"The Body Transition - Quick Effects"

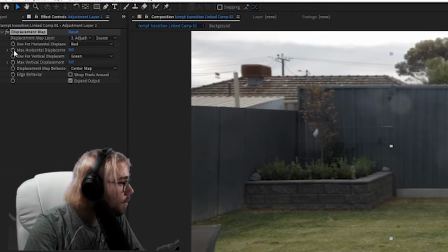8:15 Right at the beginning. So here it's going to be 0. Click on the stopwatch.
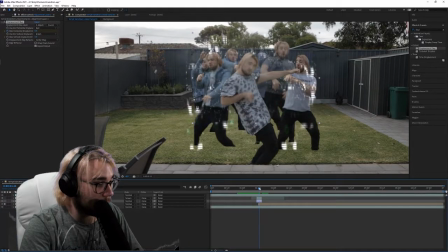8:22 And then here, we're going to move it up to probably like, let's say 70. 70 seems good.
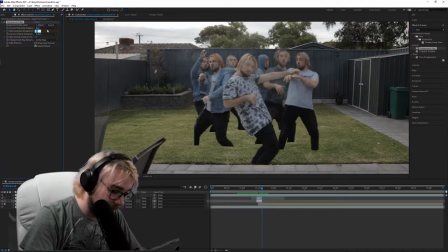8:33 And then as we get to the end, back to 0. And this is what the effect looks like.
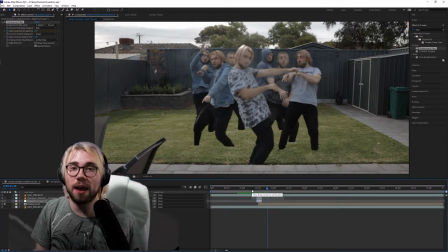8:42 There we go. So that's the effect without any additional, flair.
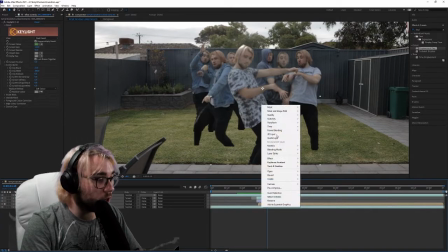8:49 Now what we're going to do is we're going to pre-comp this whole thing. Just call it whole thing.
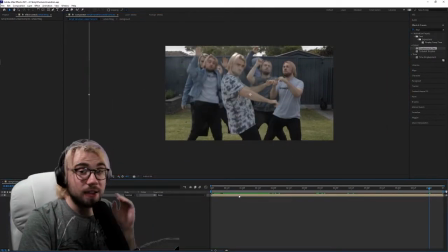8:56 Pre-comp the whole thing and zoom in slightly. And now what we have to do is we have to make it look more interesting. Because it's a static shot. It's a very static, locked off tripod shot. We want to make it more handheld to make it more interesting.
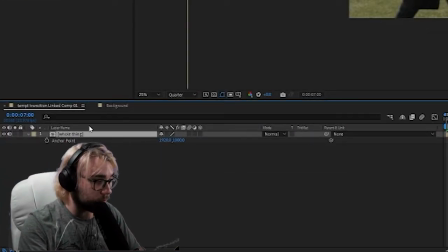9:12 So click A while you've got the pre-comp highlighted, and then alt-click on the anchor point.
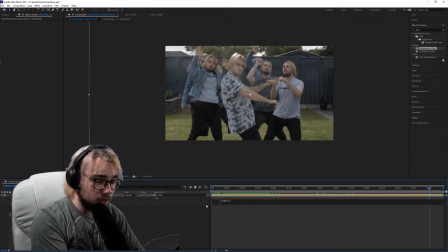9:21 You're going to type wiggle, comma, that's not a comma, that's a bracket 2, comma, 12.
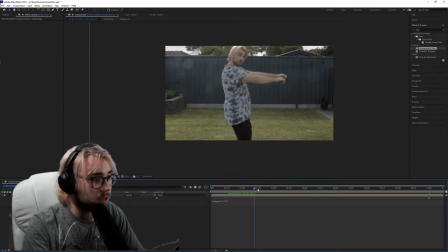9:30 That is going to add a little bit of wobble.
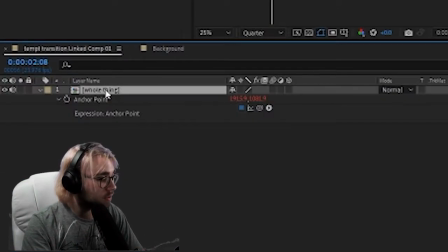9:35 You're going to then do the same thing, but click R,
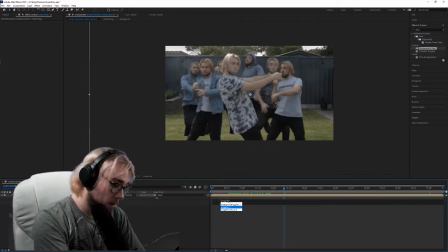9:39 alt-click on the rotation, wiggle, bracket 2, comma, dot 5.
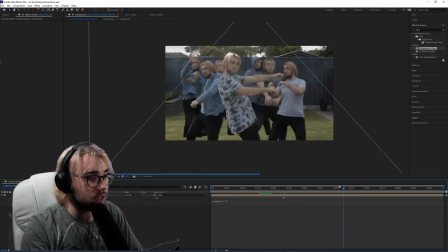9:46 And that is just going to make it look slightly more handheld and mint. That's all for After Effects. The rest is going to be done in Premiere Pro. So pretty simple. So save your After Effects, then come back to Premiere Pro, and here you are.
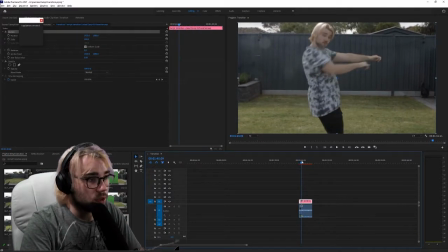10:04 So in Premiere Pro, just at the drop, like right here, we're going to click on both the toggle animation for position and scale.
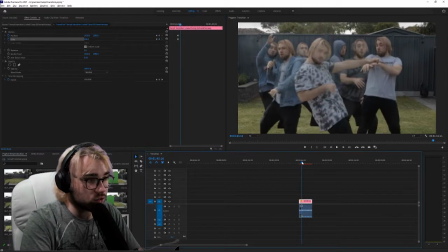10:18 As soon as the drop comes in, just here,
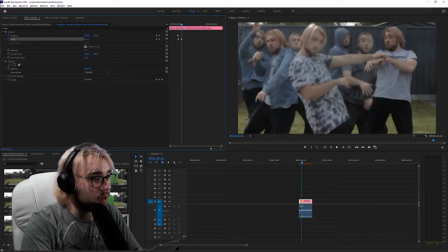10:22 we're going to zoom in and move to the right.
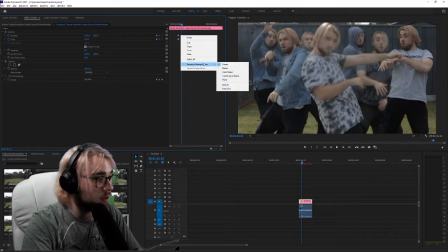10:30 But we're going to ease both of these movements in, so it looks very, very natural.
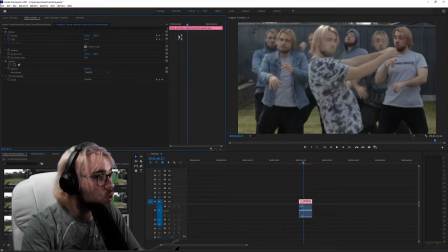10:38 But that seems a little bit too slow, so we're going to bring these closer together.
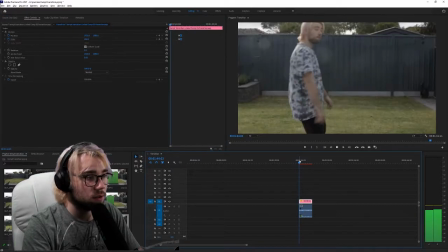10:44 We want this to be a super fast movement. There we go.
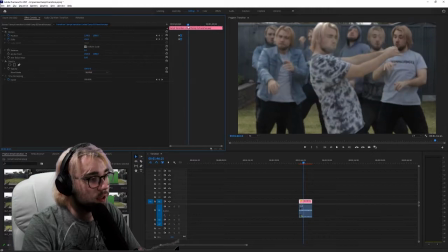10:50 Perfect. And then, as you can see here, this guy moves out of frame. So while he's out of frame, just as he gets out of frame,
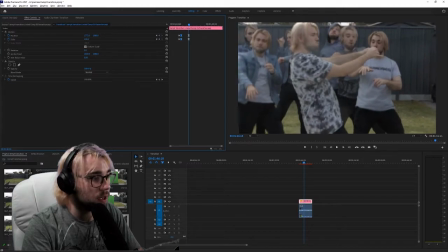11:02 we actually want to move the camera here and probably in a little bit more and down just to give them headroom.
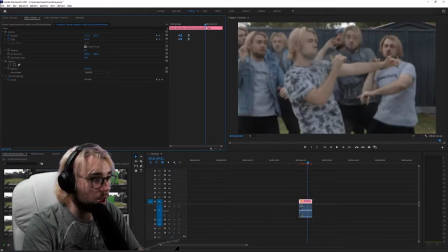11:10 And that gets eased in as well. And then as we move back here, we want to move...
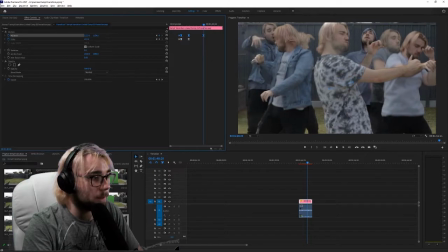11:16 no, we don't want to do that. We want to move back this way and probably out again.
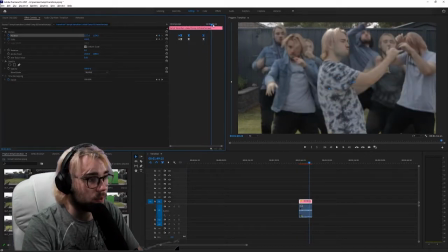11:25 And that gets eased in as well. And then just leave it like that. Actually, when he stands up, we're going to bring him down just a bit.
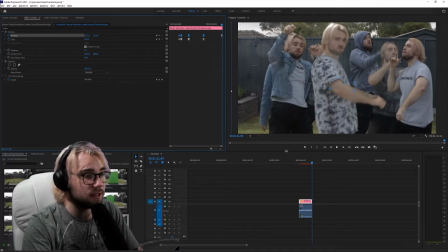11:36 That's not down. Down just a bit, just to get his head in. So it's going to have a natural, shaky camera movement.
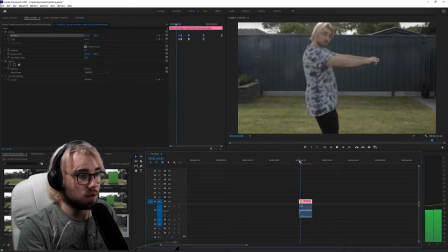There we go. Perfect. Now, just to make this more realistic.
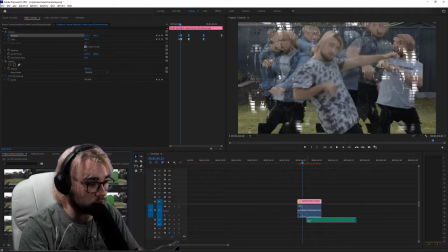11:56 Not realistic. This isn't realistic at all. We're going to add the glitch sound effect. But this one has multiple glitch sound effects, so we've got to find the right one. We're going to use the first one. We're going to use the first one.
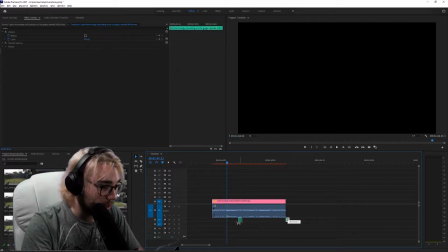12:08 So right at the drop, add in the little glitch sound effect, and you come out with this.
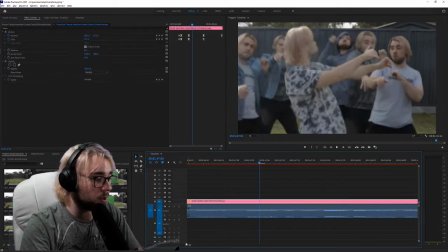12:15 There we go. Perfect.